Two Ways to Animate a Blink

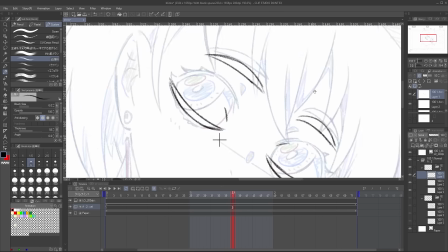Again, if the line of the eyelids don't move, it's going to look really rigid. And same thing with the eyebrows, lower them a bit during the blink.
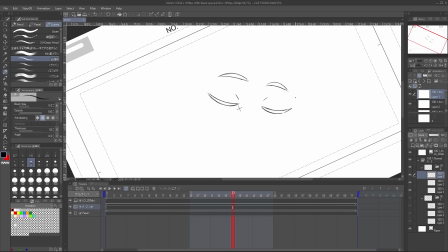You can obviously modify these movements to match your own unique designs and needs.
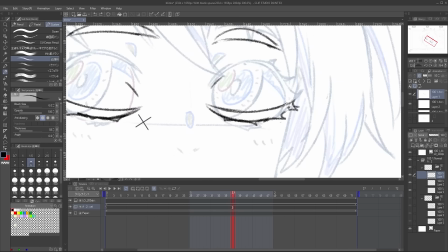I'll add some lashes to the eyes to finish it and label this drawing as B2.
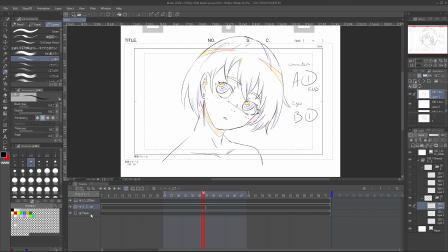With our rough keys drawn, let's give it a quick tie down and use that opportunity to clean up the lines a bit and separate our drawings into separate layers. I'm going to take everything and lower its opacity and just draw over it.
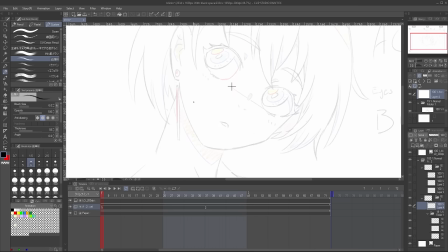In the industry, we call this process tie downs or Genga, and I go over the process in my Genga video, so check that out for more information.
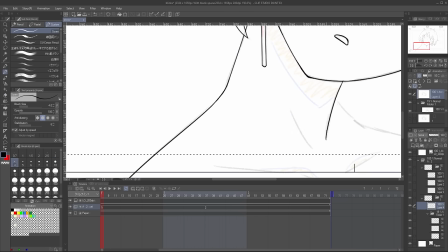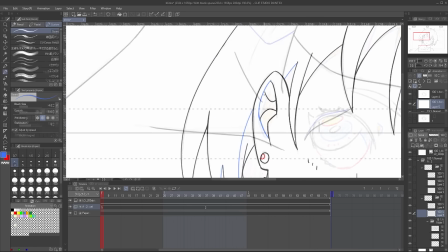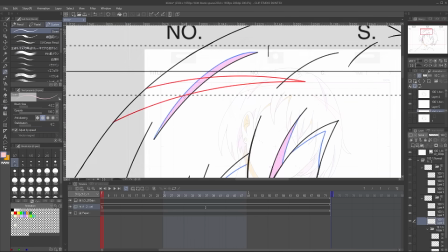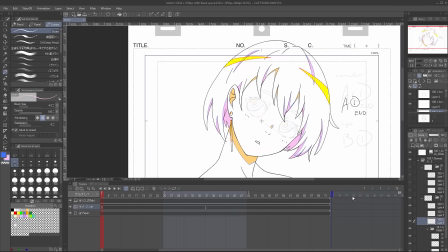With the head done, I will now tie down the eyes on a new layer, layer B.
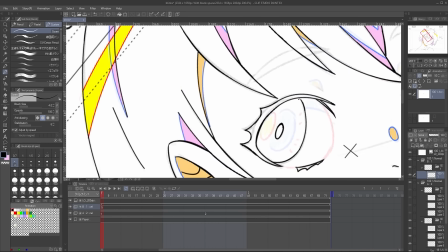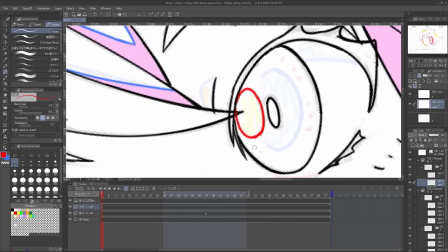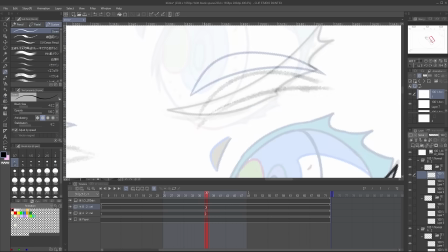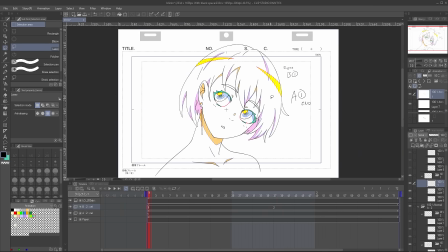And here is our tied down animation with the character held on the A1 cell and the eyes being animated on the B cell.
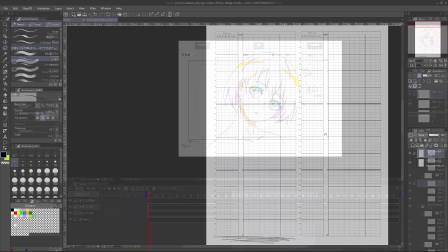First, I'll show you guys how we animate a blink in Animate Productions. Moving on to our timesheet to plan out our animation, this is how things are going to look.
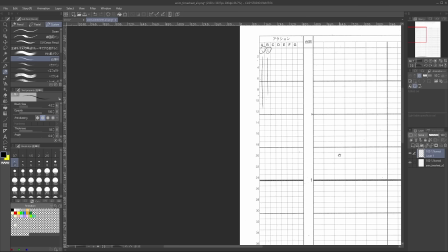The open eye position of B1 is held until frame 36. The closed eye position of B2 is exposed for 3 frames.
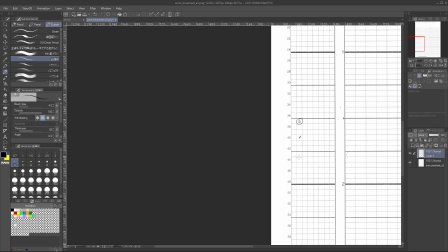And in-between drawing is held for 3 frames, and lastly, we go back to the open eye position of B1, held until the end of the scene.
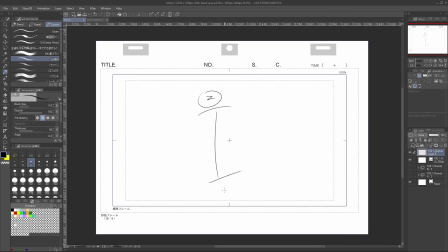In terms of timing, we are going to have the in-between drawing favor the B2 pose at about a 2/3 position. This means that the in-between drawing will be more open than closed. Alright, let's get that drawn.
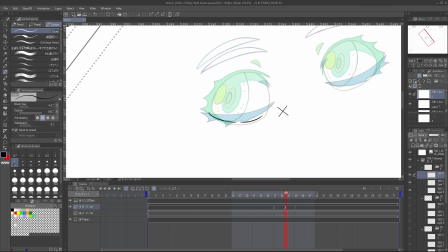The top of the eye contour will be a bit lower than the open pose, and the bottom lid will be a bit higher.
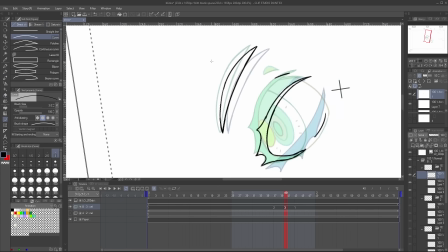Make sure to move the top eyelid and eyebrows a bit as well. The pupils and iris should be shifted down a bit compared to the open eye position.
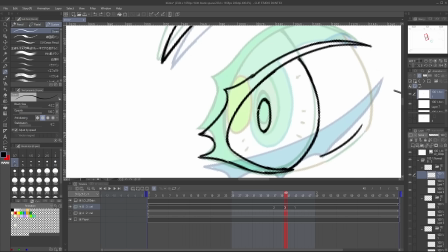If you don't, your animation will look really rigid.
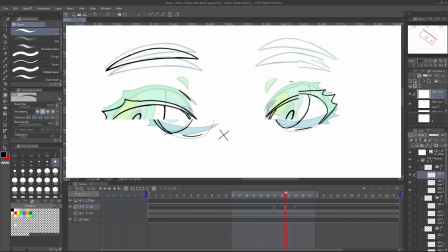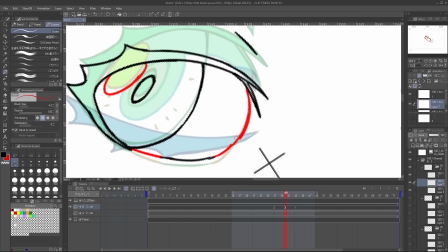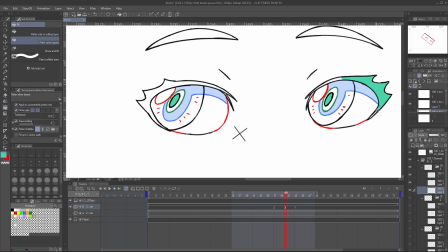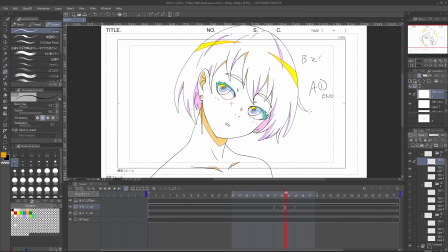Okay, we got everything shaded in, and let's give it a label, B2- to indicate the in-between.
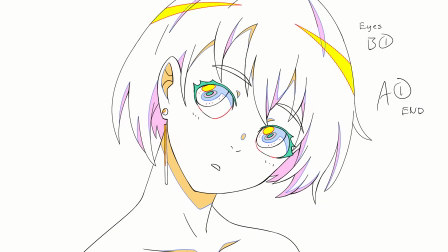Let's play back what we have. Looks nice. It's very quick and snappy, and has a good feeling of weight. Next, I'll show you how blinks are done in the West. I learned this from an old Disney animator and used it back when I worked in the Canadian animation industry.
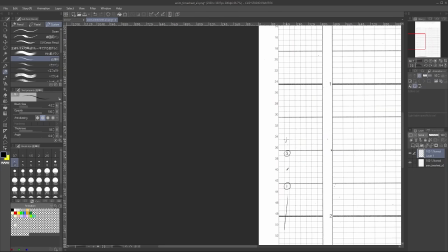Here, we still have the closed eye position at frame 37, but there will be an in-between drawing at 35 held for 2 frames.
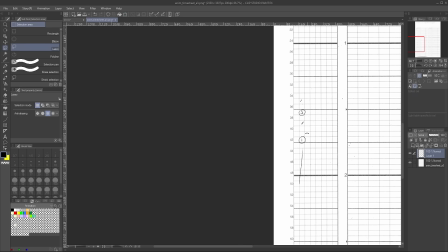There will be another in-between drawing at frame 39 held for 2 frames, and then we expose the open eye position again until the end of the scene.
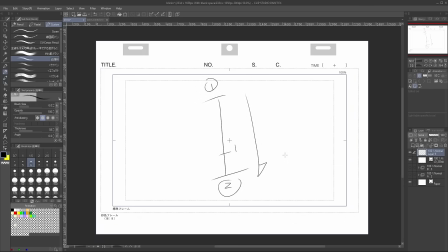That first in-between drawing will be timed like this, with the drawing favoring the B2 closed eye pose, meaning that the drawing of the eye will be more closed than open, opposite from before.
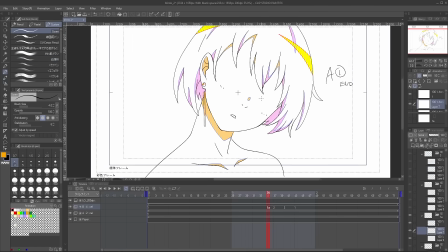Alright, let's get that drawn. Again, everything I talked about earlier applies here.